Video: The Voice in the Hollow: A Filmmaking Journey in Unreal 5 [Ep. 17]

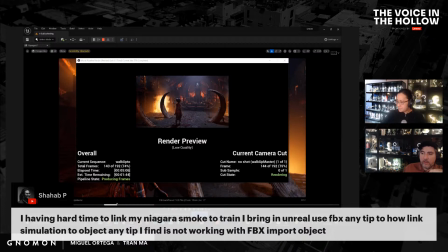I mean, can't you just manually key it? Just key the emitter, even if you have to do it manually. I know that sucks, but that's what I would probably do if I was having a hard time.
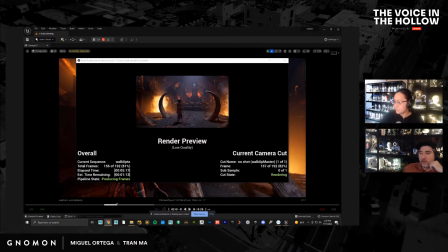Just bring it into the sequencer, key the emitter's position. And Devin says regarding the trees, no, the student's name starts with a K. The problem is not a problem, just everyone needs birds in their scenes.
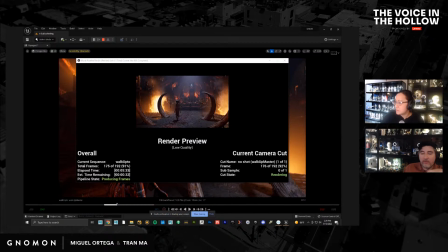So there's probably one with every letter of the alphabet that needs birds. So bird pack is a great idea from Action VFX. So I still don't have it, but I need to go and pick those up.
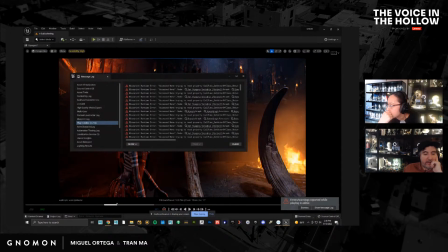All right, so that's done. So let's put that in the edit now and see what it looks like with the crowd. I got to do more variations. So I need to have some of the guys like duck down a little bit,
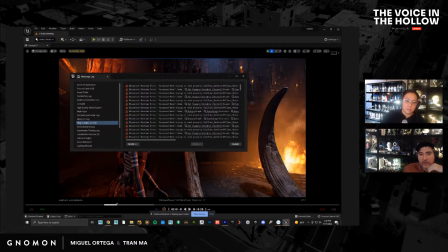maybe sitting on this ledge here, much more casual. Because right now they're all too similar, which I really like that in the close-up shot.
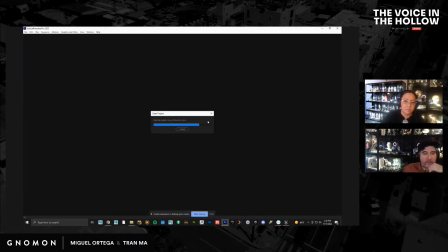But once you get into the wides, it looks less cool.
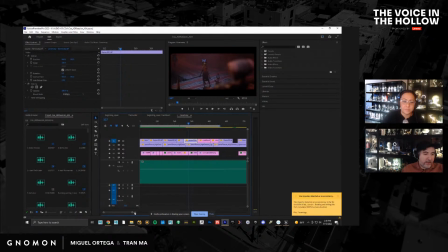So let's take a look at the edit one more time for this little section, and then we'll pop in the new shot.
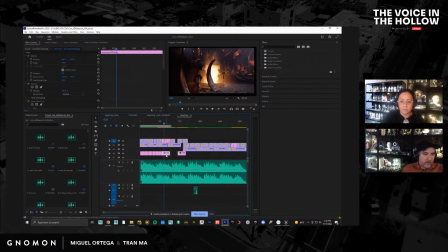Well, let's just put the shot in while we're at it. So let's just go in here. So reveal in project, replace footage.
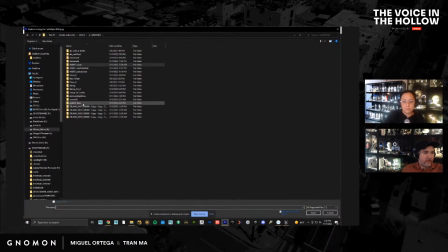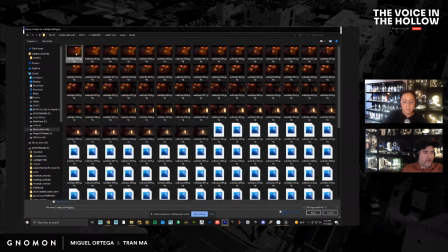So number 6. So this should have the crowd. Yes, it does.
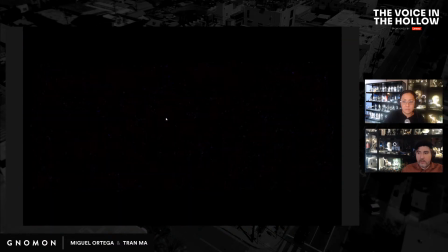So let's just take a quick look at it.
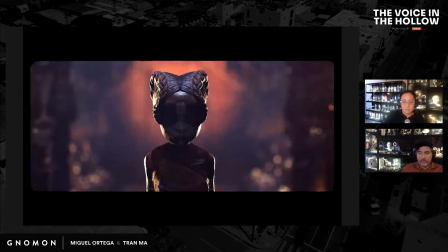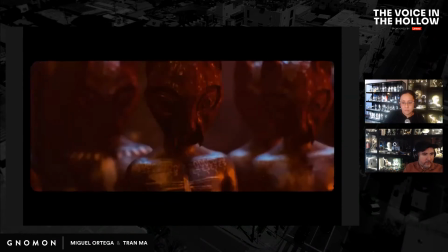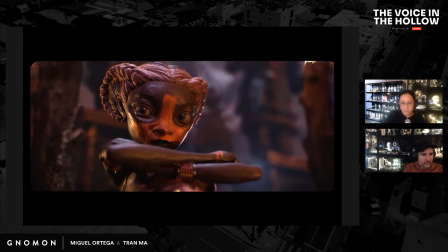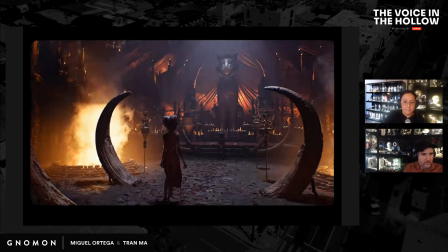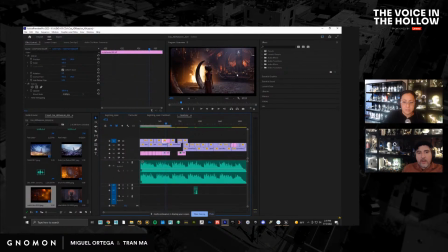So it worked pretty well. So we have a few issues here. You can see I didn't remove the kneeling down character. It's the same character, but just from another shot, so she's still in there, which is for this shot here, just so you can see.
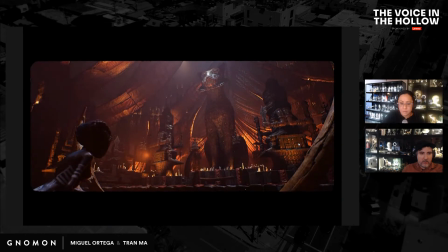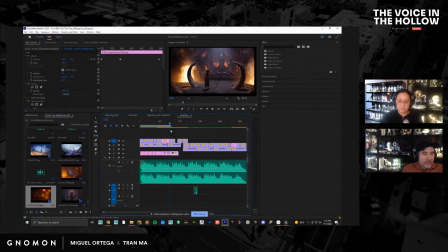So the reason why it's not connected is I need a shot in between here because this is kind of like a jump cut. You can see the angle is similar enough that it cuts really nasty.
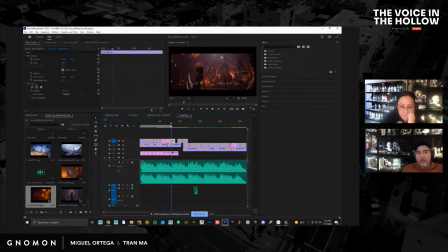And the scale of the subject are very similar in the frame. So it just looks ugly. It doesn't cut together. So I need something in between. So I could like put a gap here for now. Go to black and then go to this. But I mean, that is the idea. That will be the next shot.
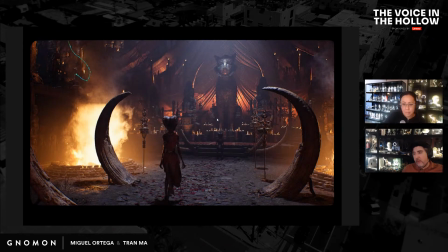Probably gonna put a shot of the priest. So the priest looks really freaking awesome looking. He's got this crazy mask and this big red gown.
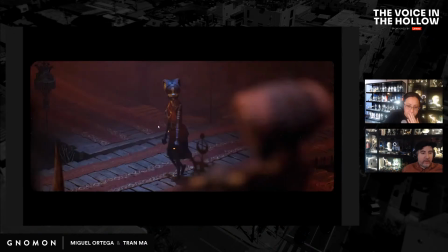But let's take a look at this again.
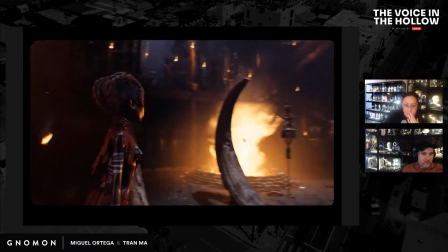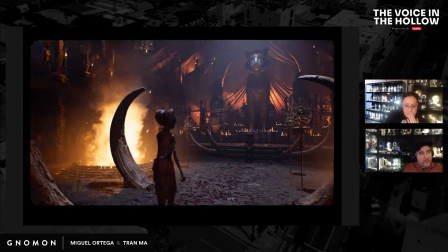You know, it's subtle, but it makes a huge difference.
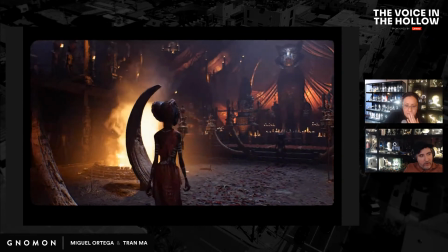The guy that walks in makes all the difference in the world because his movement is much bigger. I love that. I think that's great, especially once the clothing starts getting simmed.
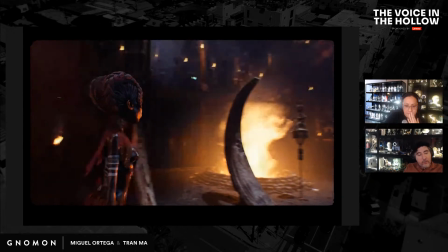This guy that's walking across the background there, it's one of those things you don't see it, you feel it.
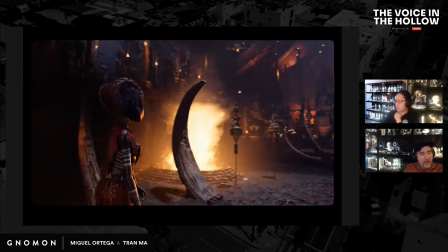You feel that there's some stuff going on back there. I want to get these guys here.